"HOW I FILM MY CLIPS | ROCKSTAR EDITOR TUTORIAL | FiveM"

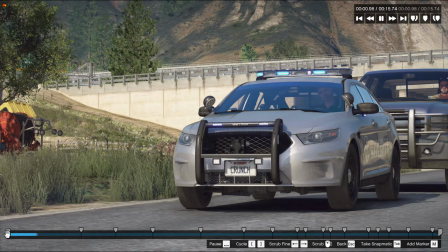[12:44]
Again, this is kind of a rough version of a clip.
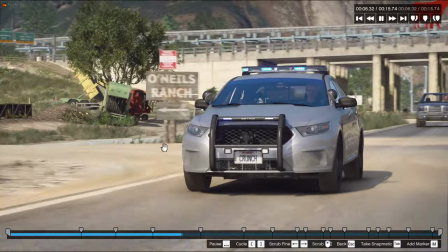[12:47]
I would highly recommend taking some serious time to look at the detail, exactly where the car is, and see exactly what you'd want to tinker by paying attention.
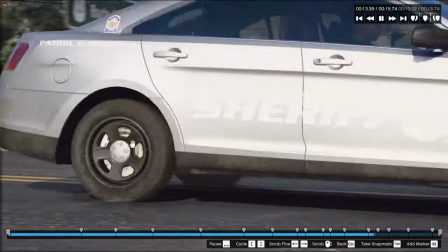[12:55]
But this is an okay shot for what I wanted, and then it kind of just disappears.
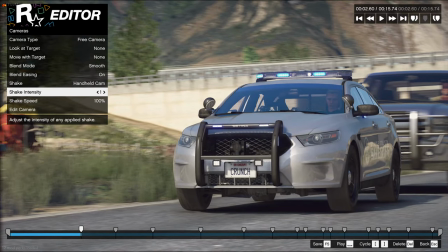[13:01]
The last thing we're going to do is add some camera shake, because I think this is something that a lot of videos could benefit from.
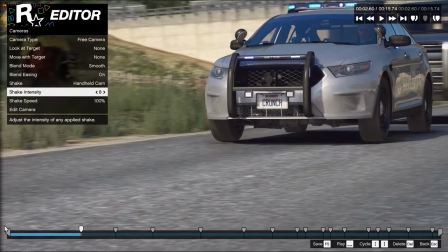[13:08]
Depending on what you want to do, the camera shake could be different. For videos like this, where I picture another car videoing the police car, I use the handheld camera,
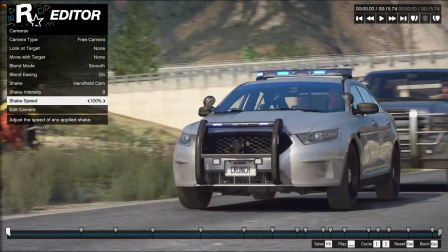[13:17]
and then I just jack up the number and see what it looks like, and then we can adjust from there.
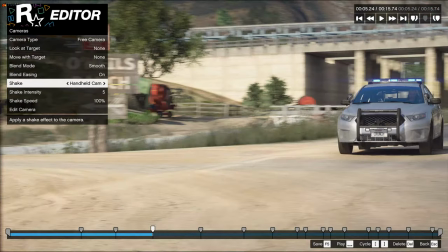[13:21]
So we turn on the handheld, jack it up to like 8. And it looks a little odd when it's stopped, but you'll see what it does.
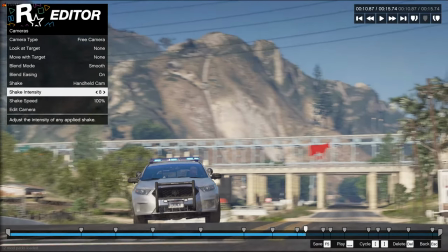[13:31]
And this will just add an additional movement, as well as just some intensity,
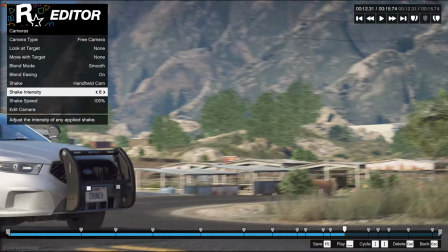[13:35]
especially if you're able to render with motion blur, or if you have an aftermarket third-party software that you use that also has motion blur.
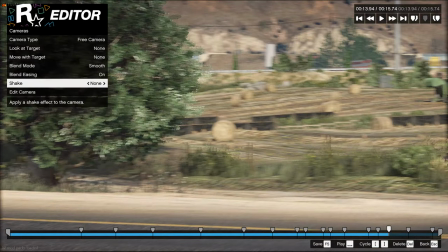[13:42]
It'll just make it look more intense. The two main vibrations I use are handheld and ground vibration,
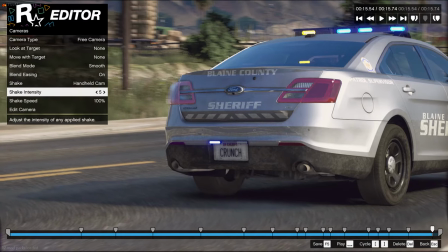[13:49]
with the occasional explosion if I need it for certain impacts and stuff like that.
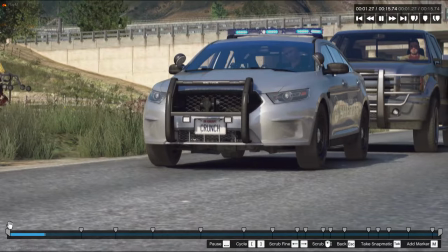[13:55]
But let's see what that looks like. So right now it looks pretty wild.
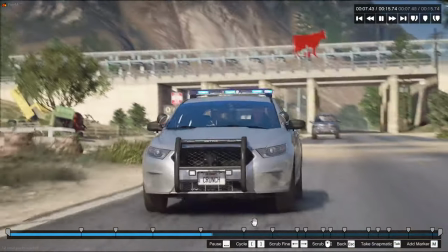[14:01]
And there's like this very jarring motion going on here, but
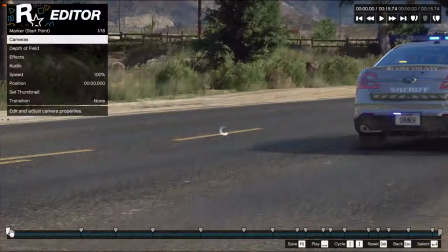[14:09]
yeah, so that is a lot. But it also doesn't look terrible. So what I'm going to do is I'm going to tone this down to 7.
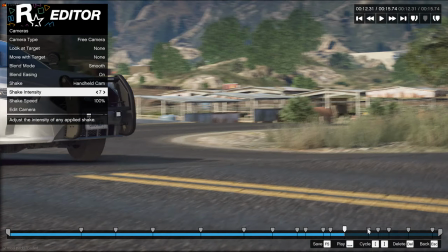[14:16]
I also just feel like the camera movement's a little too fast for what we're doing, given the slower nature of the car.
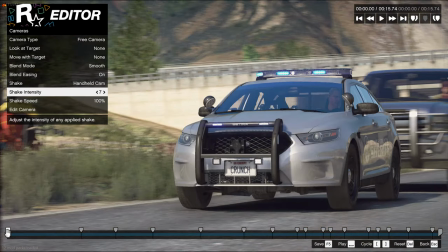[14:22]
So what I'm going to do is I'm going to turn the shake speed down as well.
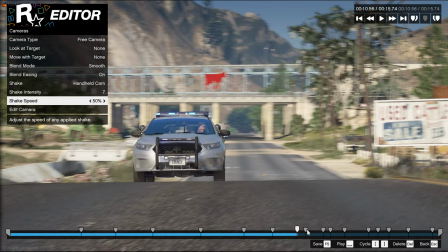[14:28]
And it won't be a significant difference from what we saw before, but it'll be enough to make it look a little bit more natural,
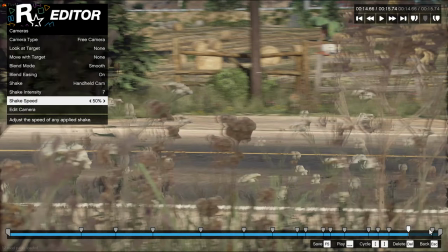[14:36]
and overall just improve your clip.
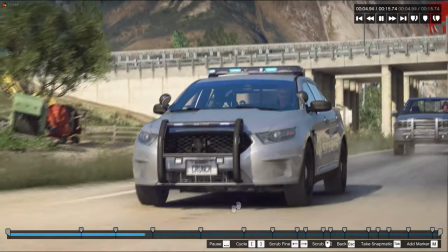[14:40]
So already it's not as jarring, but it still adds a nice fluid camera movement to what's going on.
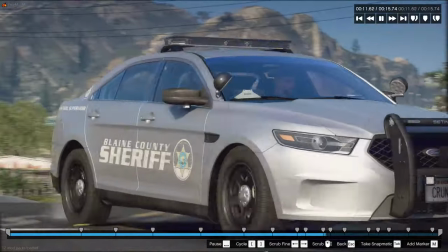[14:47]
It shows a little bit more up top. It'll just make it look a little bit better.
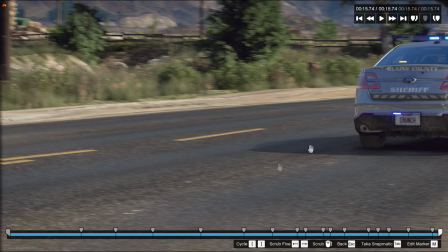[14:56]
Alright, so after this you would render it, do some color correcting, put some motion blur on it.
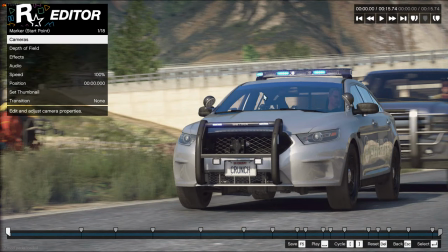[15:02]
I'm going to render it using my program to get the motion blur that I use, and then I can show you a finished product.
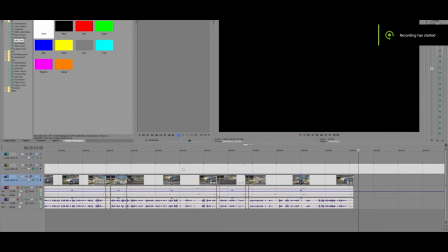[15:12]
Alright, I'm in my third-party software now. It's going to be a little bit of a videoception because this is actually the video you'll be watching.
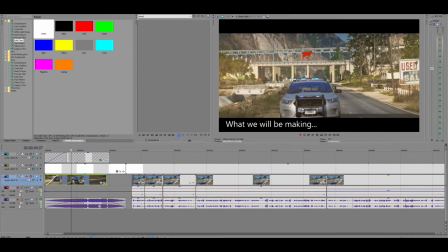[15:21]
But at the beginning here I have the clip that I made. So I'm going to go ahead and copy this with the music and show you what I did.
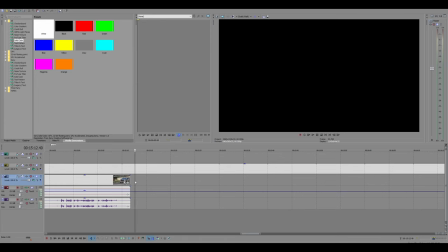[15:30]
So we'll plop it here on the end and you'll watch this in the video as well. But we'll go ahead and paste this here.
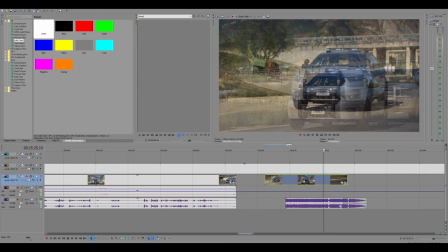[15:37]
And I'm going to show you the entire clip rendered out
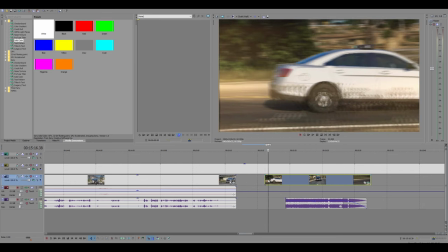[15:45]
to the very beginning.
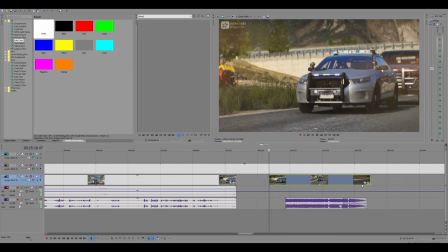[15:46]
So it's going to be starting right here. Now the first thing I always, let me clear the stuff as well. Okay, so this is the base clip I rendered. It's going to be kind of a lower quality just because it's draft.
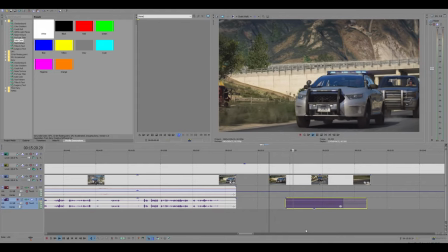[16:00]
But this is what it looks like. Ignore the music for now. It's a clip.
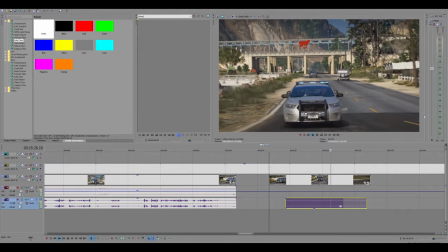[16:08]
It's got some nice motion blur. And then it does the thing and it turns.
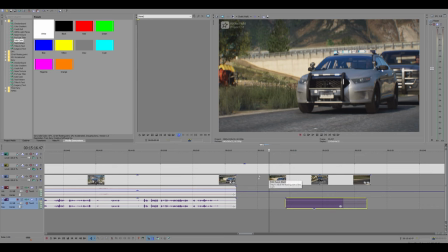[16:12]
But the thing you should also keep in mind when editing it in a third-party software is to look up here at the corner. This is a little badge that Rockstar puts on the top of videos, and I absolutely hate it. And I think it looks really bad if it's in a video, so I always try to find ways to get rid of it.
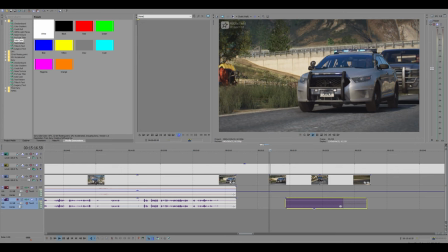[16:27]
The mod that I use gets rid of it very quickly, so it's already gone, so I would just cut it at the beginning.
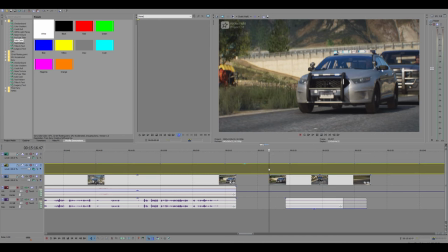[16:32]
But for people using generic Rockstar editors, it stays around for quite a long time. So I think black bars are a really good way to get rid of that.
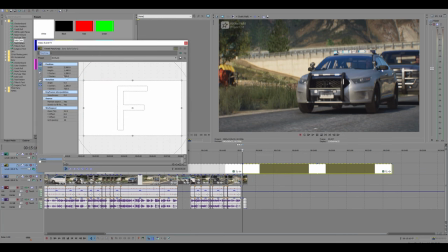[16:41]
I can show you what that looks like. So if I were to cut this, there are a ton of different ways to add black bars, so I would definitely look up what's best for your program,
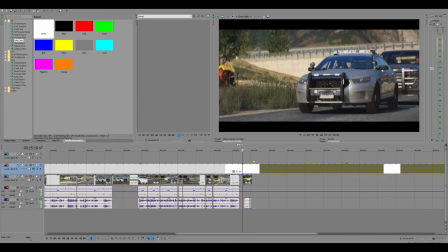[16:49]
but just adding those little black bars gets rid of that, and it just looks a lot better.